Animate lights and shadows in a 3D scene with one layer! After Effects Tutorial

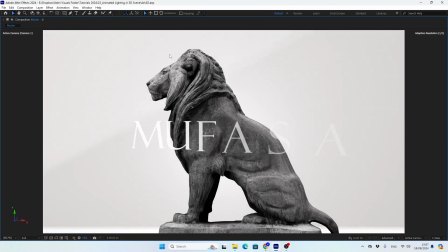[0:00]
Hey everyone today we are continuing to explore the new 3d features in
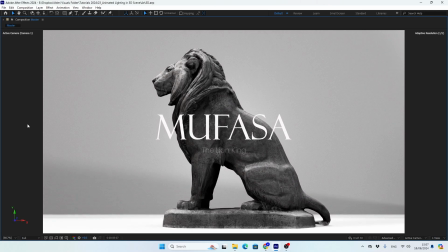[0:04]
After Effects and I want to talk about something I missed in the previous
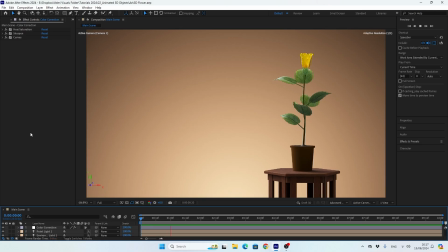[0:09]
tutorial if you didn't see the previous one go and watch it because today I'm not going to talk about how to organize this scene and how to import the 3d objects we already covered that in the last one so go and watch it if you don't know how to download and import 3d object so
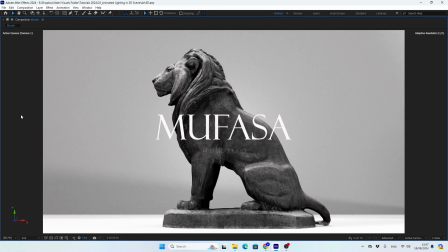[0:28]
in today's tutorial we will learn how to create a super cool lightning animation
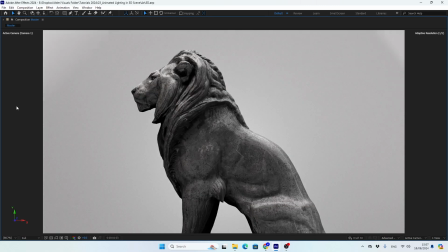[0:33]
as you can see here all the shadows and the lights are
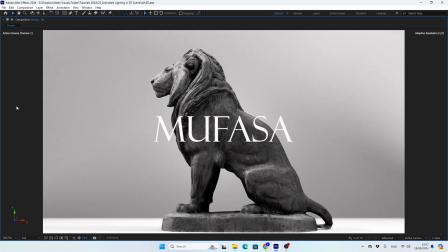[0:38]
moving in a very interesting way and no i didn't make it using a
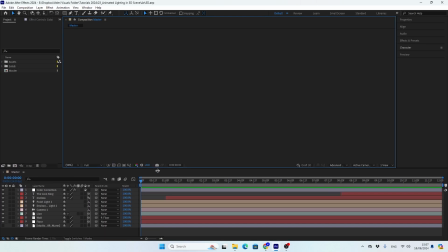[0:43]
bunch of light layers and animating their positions as you can see i
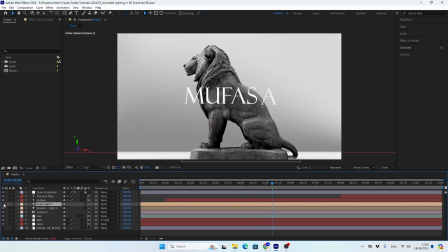[0:49]
have a light layer here and it's not animated at all so
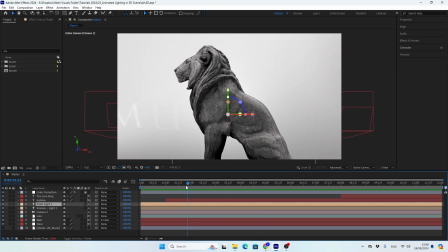[0:54]
let's not waste any time and get started all
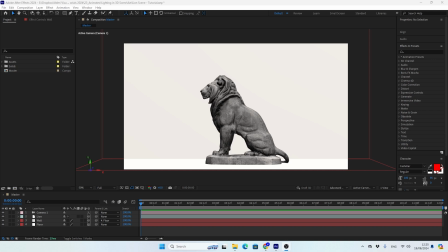[1:04]
right so first let me show you how simple this scene is real quick you can find the link for all the assets i'm using in this tutorial in the description below so along with my 3d objects and the camera i created two solids that i converted into a 3d layers one will be
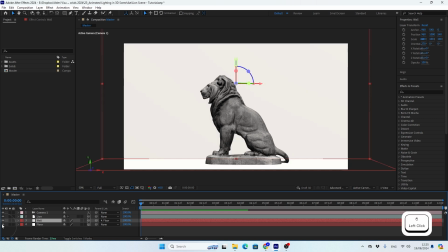[1:24]
the wall and the other the floor one little thing about the color of this solids is that they are not a pure white and i did it because
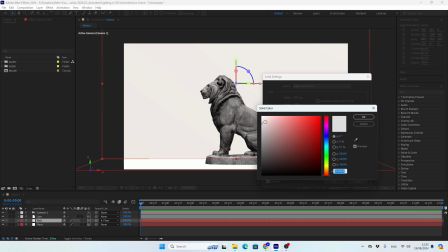[1:34]
my scene looked too bright with the white solids so i made them
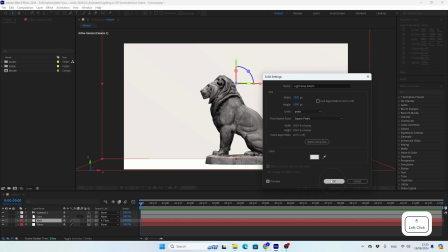[1:39]
a bright gray the floor is a bit brighter gray and this is
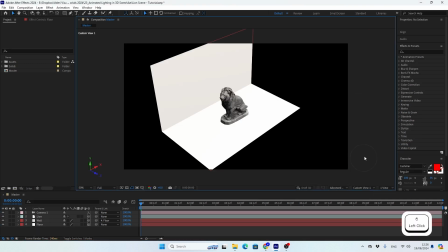[1:44]
how the scene looks from the side very very simple okay so let's start with the tutorial so to create an interesting lighting in this scene first I'll create
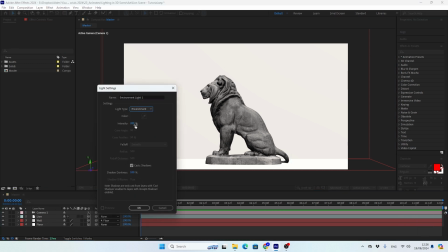[1:55]
a new environment layer I'll set the intensity to 100 and make
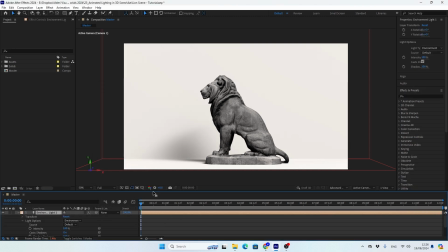[2:01]
sure the cast shadow option is checked and as you can already notice we
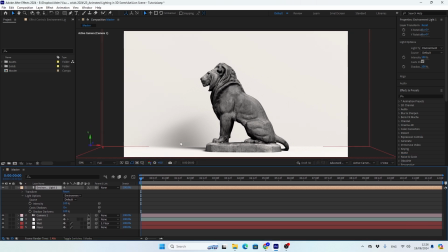[2:06]
have some nice shadows in the scene with a new environment layer to make the scene look even better I downloaded a cool studio lighting HDRI file so I'll bring it onto the scene and now to make it affect the scene I'll go to the light options of the
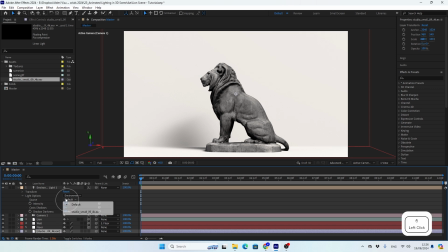[2:24]
environment light and change it to the HDRI file I have here
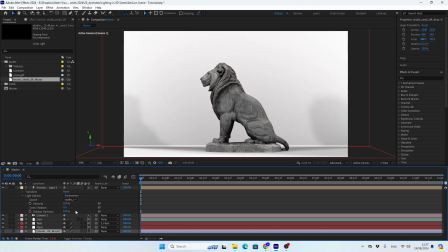[2:29]
and here I've got some nice lighting setup in the scene but now I want to change the light and the shadows directions in this scene.
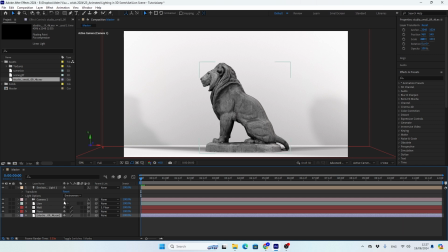[2:40]
For this all I have to do is open the transform properties of my environment light layer and change the X and the Y rotation until I get something that I like. If you don't see the changes in real time make sure to switch the preview quality
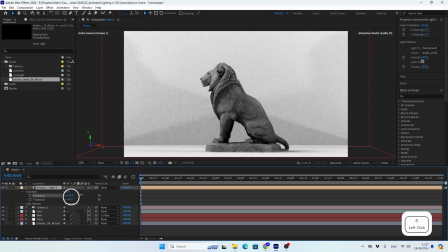[2:58]
to third or quarter and now you can find the perfect look for your scene.
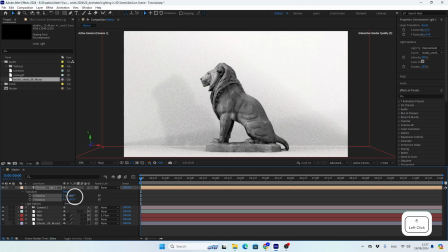[3:04]
Moreover you can animate these values to get the lights and the shadows to move so let me show you how I approach this task
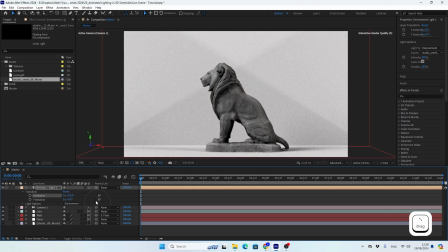[3:13]
first I try to find a good look for how the scene will appear at the end of this animation
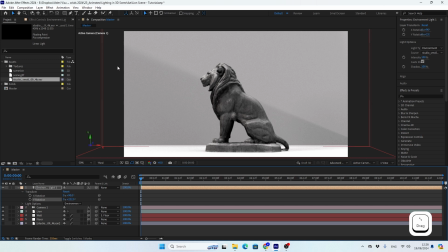[3:21]
for example I love to have this cool shadow line at the end of my scene so I'll go to the end of my scene let's say it ends at the second number eight so now i'll create the first keyframe for
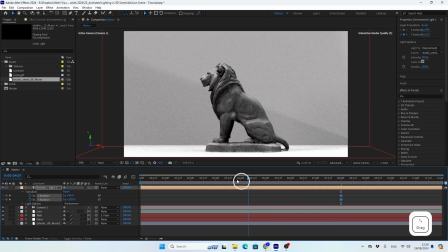[3:38]
these values then i'll go to the beginning of the scene and adjust
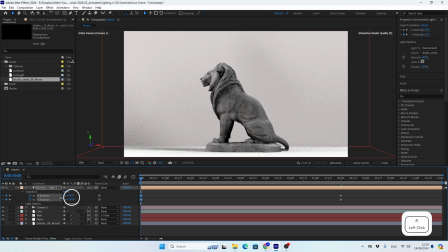[3:43]
the values to how i want the scene to start make sure not to change the values too much from the values of the last keyframes
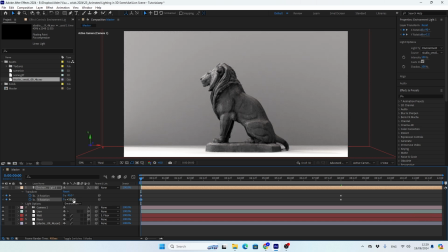[3:53]
because the lights and the shadows will move very fast and it will look like a party lights